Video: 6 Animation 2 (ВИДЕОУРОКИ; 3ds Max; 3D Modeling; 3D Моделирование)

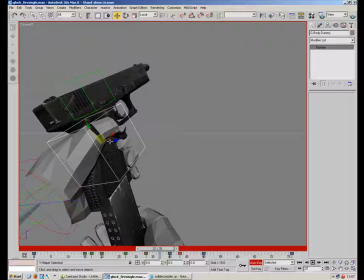Just here. I'm just going to move our model over a touch, I think. There we go.
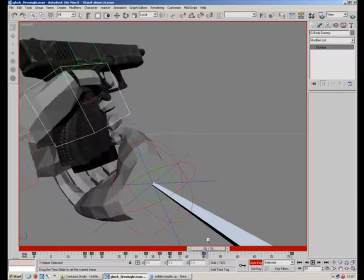Crack.
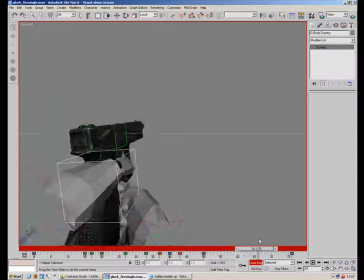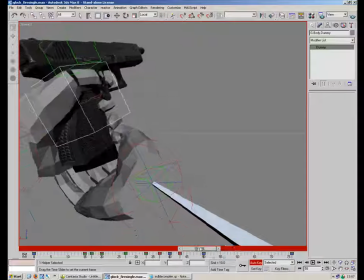And again, I've got a long space here with just a very generic movement, so I'm just going to
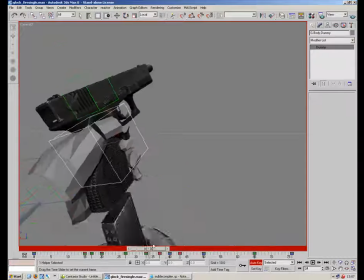put a little twist in, some description, just to
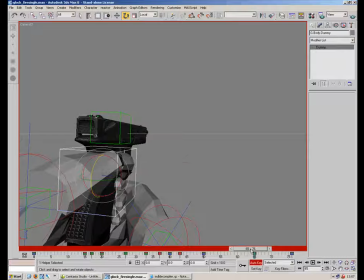take the blandness out.
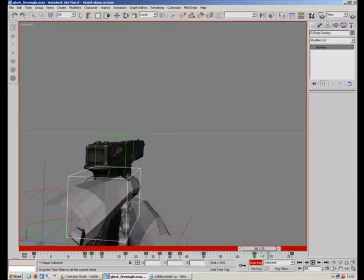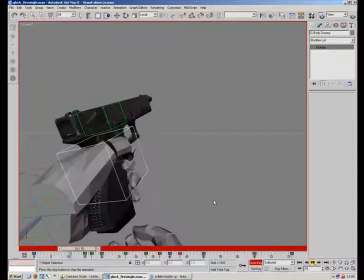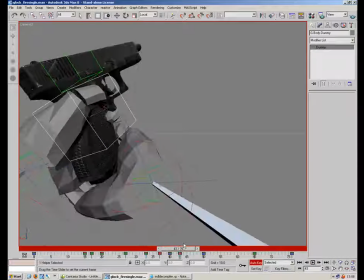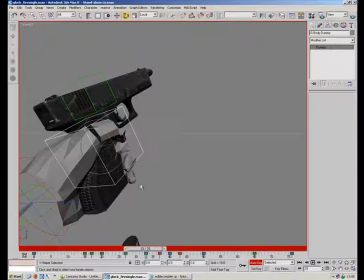I think what I'm going to do is around here, I'm going to have the gun drop in a little touch, because that's really going to emphasise.
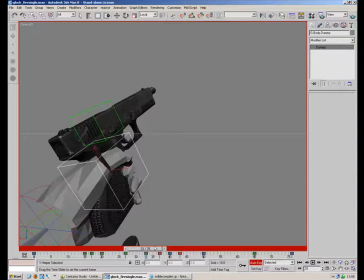So as he takes clip down, it drops down, it's just going to emphasise that slamming up. Right there. Okay. I'm just going to make a few slight adjustments.
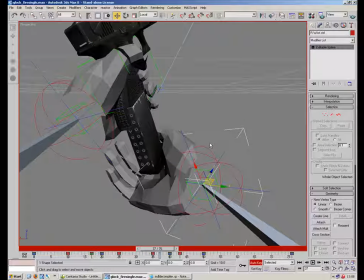So yeah, if that gun, the gun moving down a touch,
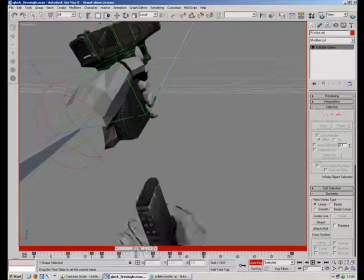as the clip's going up and down, it's just going to help give it that extra distance to move up.
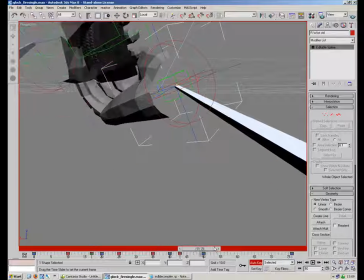And again, emphasize bash that motion.
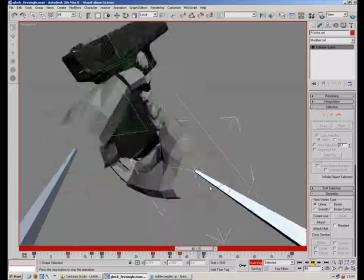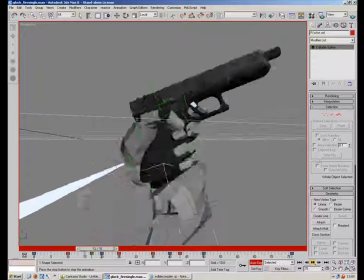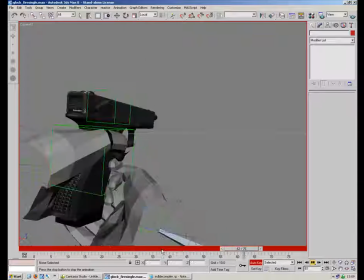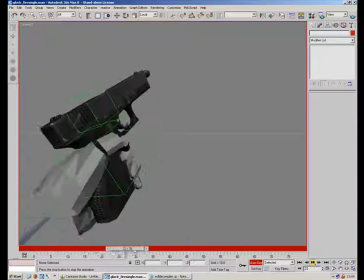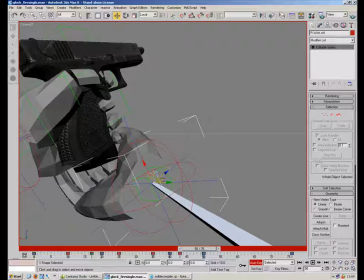So, what else do we need to do? We just need to make a few changes to this hand.
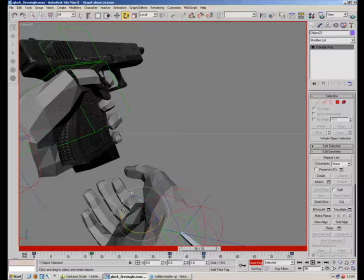Put a little bit of movement on the fingers. They seem a little bit boring.
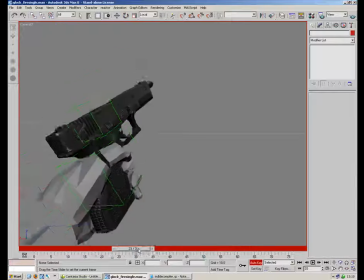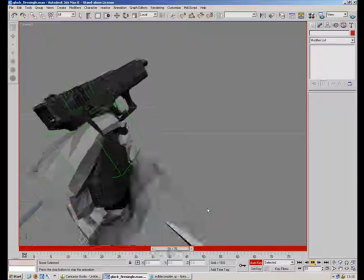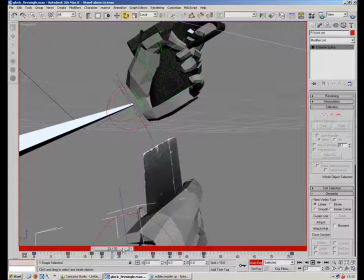I actually think this hand is dropping out a little bit too fast. I'm going to put him up to 35.
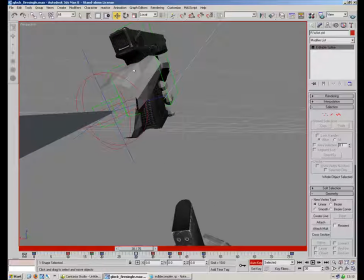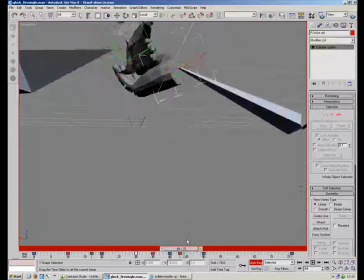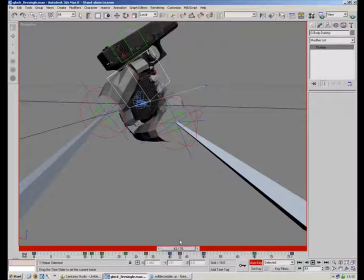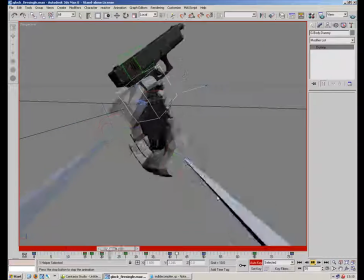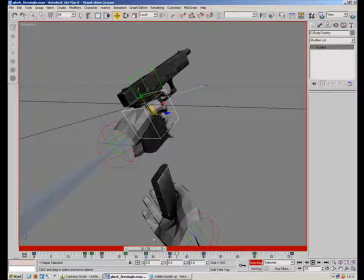That downwards movement. Just here, isn't it?
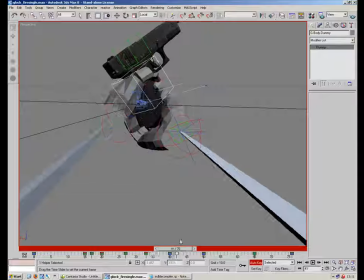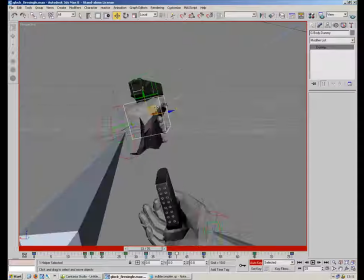Make them come down even further.